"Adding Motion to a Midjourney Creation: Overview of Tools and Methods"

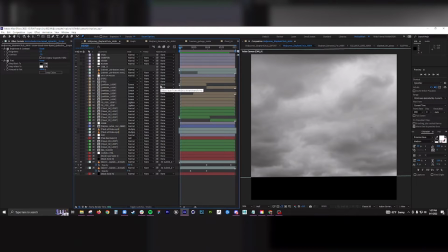4:14 This project from mid-jury creation to animation completion was about two hours and absolutely you know you guys starting out that don't don't gauge you know your time you have some fun with this. But with the clouds I wanted to get a looping motion.
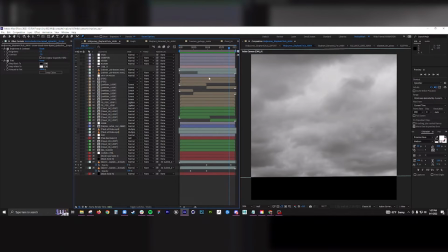4:33 That's another thing too is a lot of these animated gifs that I'm posting on Midjourney.
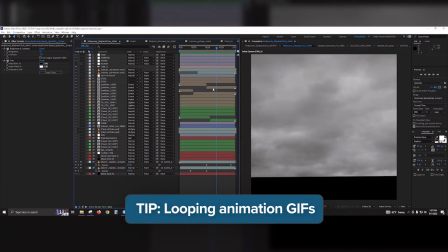4:38 I like looping. It's just a lot cleaner, there's no abrupt end.
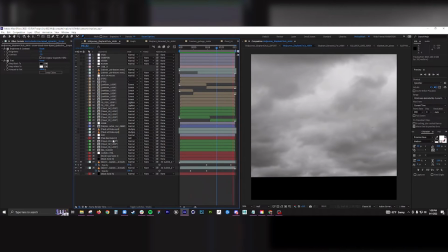4:45 As you can see the clouds are in fact looping and I did that with with the clouds, I did it with particles, I did it with fog, and I did it with the elephant as well. And the theory of it is to start with the same keyframe or animation and end with the same animation. So I got the storm clouds.
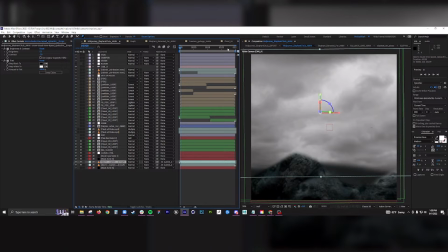5:06 I of add some depth, added more of the clouds from the original art, and that's going to be behind the elephant.
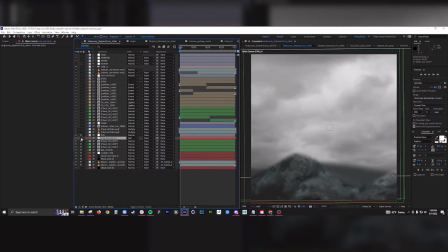5:13 Added a depth of field, added a source of light behind her. I added some birds, and
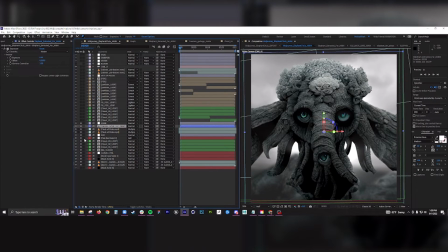5:24 then here's the elephant. Added some shine, and that's what this guy was doing. So with shine, you can use that and you can build volumetric clouds from it. So I kept adding clouds, clouds,
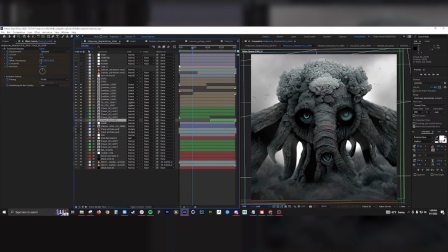5:40 fog, and then particles, and these particles are looping as well. More fog, out of focus for some randomness. I got some leaves.
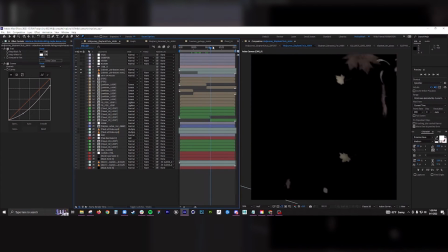5:55 I'll show you the leaves. It doesn't really make sense that leaves are above the clouds, but in this case, I thought they would, I thought it added to it.
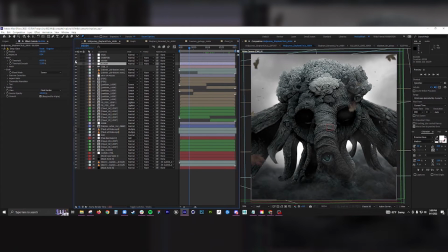6:05 I did some grating to help kind of add a little more contrast to it. I added a sharpen because After Effects does a piss poor job at upscaling images. Everything looks blurry so you definitely need to put a sharpen on it. And a lot of times I use noise to finish it off as well.
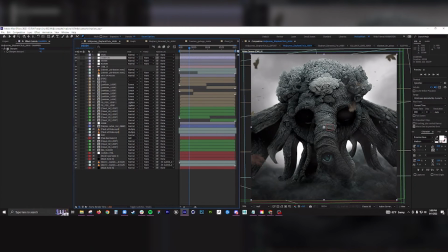6:24 It just fills in the black and it gives it a more kind of filmic look or film look.
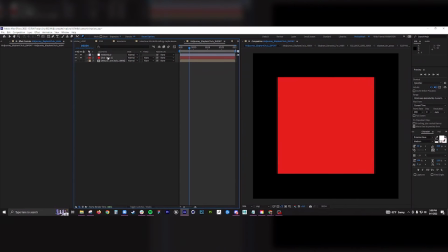6:31 and then finish it off the vignette for the final final step uh i like to add a handheld kind of feel so i use the transform effect and what i did is i added a wiggle expression
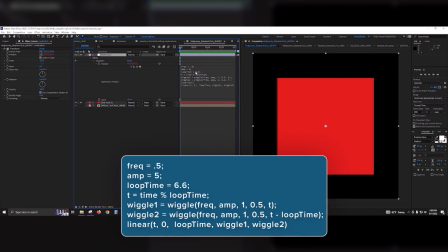6:48 and this i will be posting to my discord you can use this for any type of animation this one in fact it loops so you can throw this on rotation you can throw this on the intensity of something and it will loop perfectly
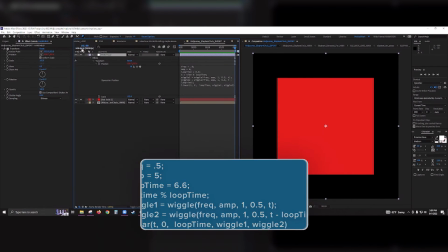7:01 and what this is doing it's a it's a 200
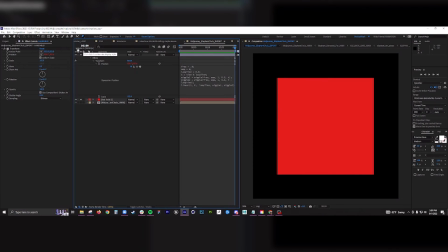7:08 frame animation so usually i like to do 300 frames it's just a lot cleaner it's a lot easier to to write expressions so for this one i had to guess so it's it's six seconds and 19 frames so i did
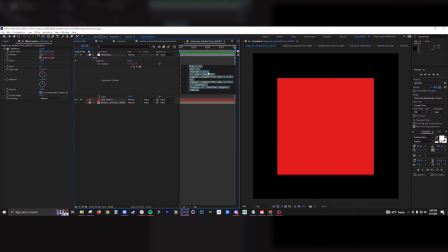7:23 6.6 um i felt like that was the the best numerical value for looping and I like to throw something behind it that can display the the intensity of the
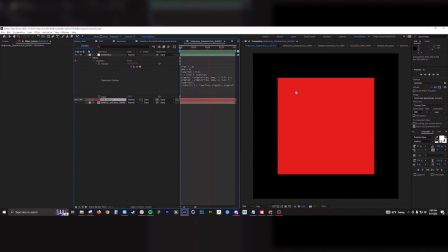7:39 camera shake and this this one it's it's not that intense it's it's a handheld but it's not super you know overbearing if I crank this up you know for your for your more intense scenes, you know, definitely play around with these.
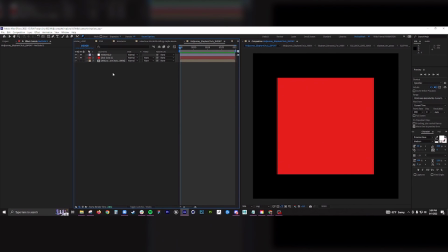7:58 Also, side note, I am building a template for beginner users who don't necessarily know the program. It will come with an assortment of effects and things to give you a leg up.
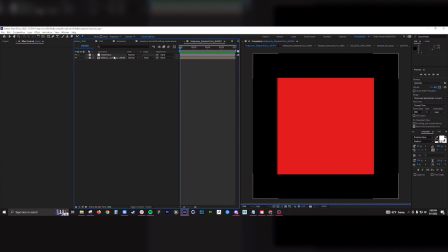8:15 So after doing that, I like to delete the red because you don't want that in your final image.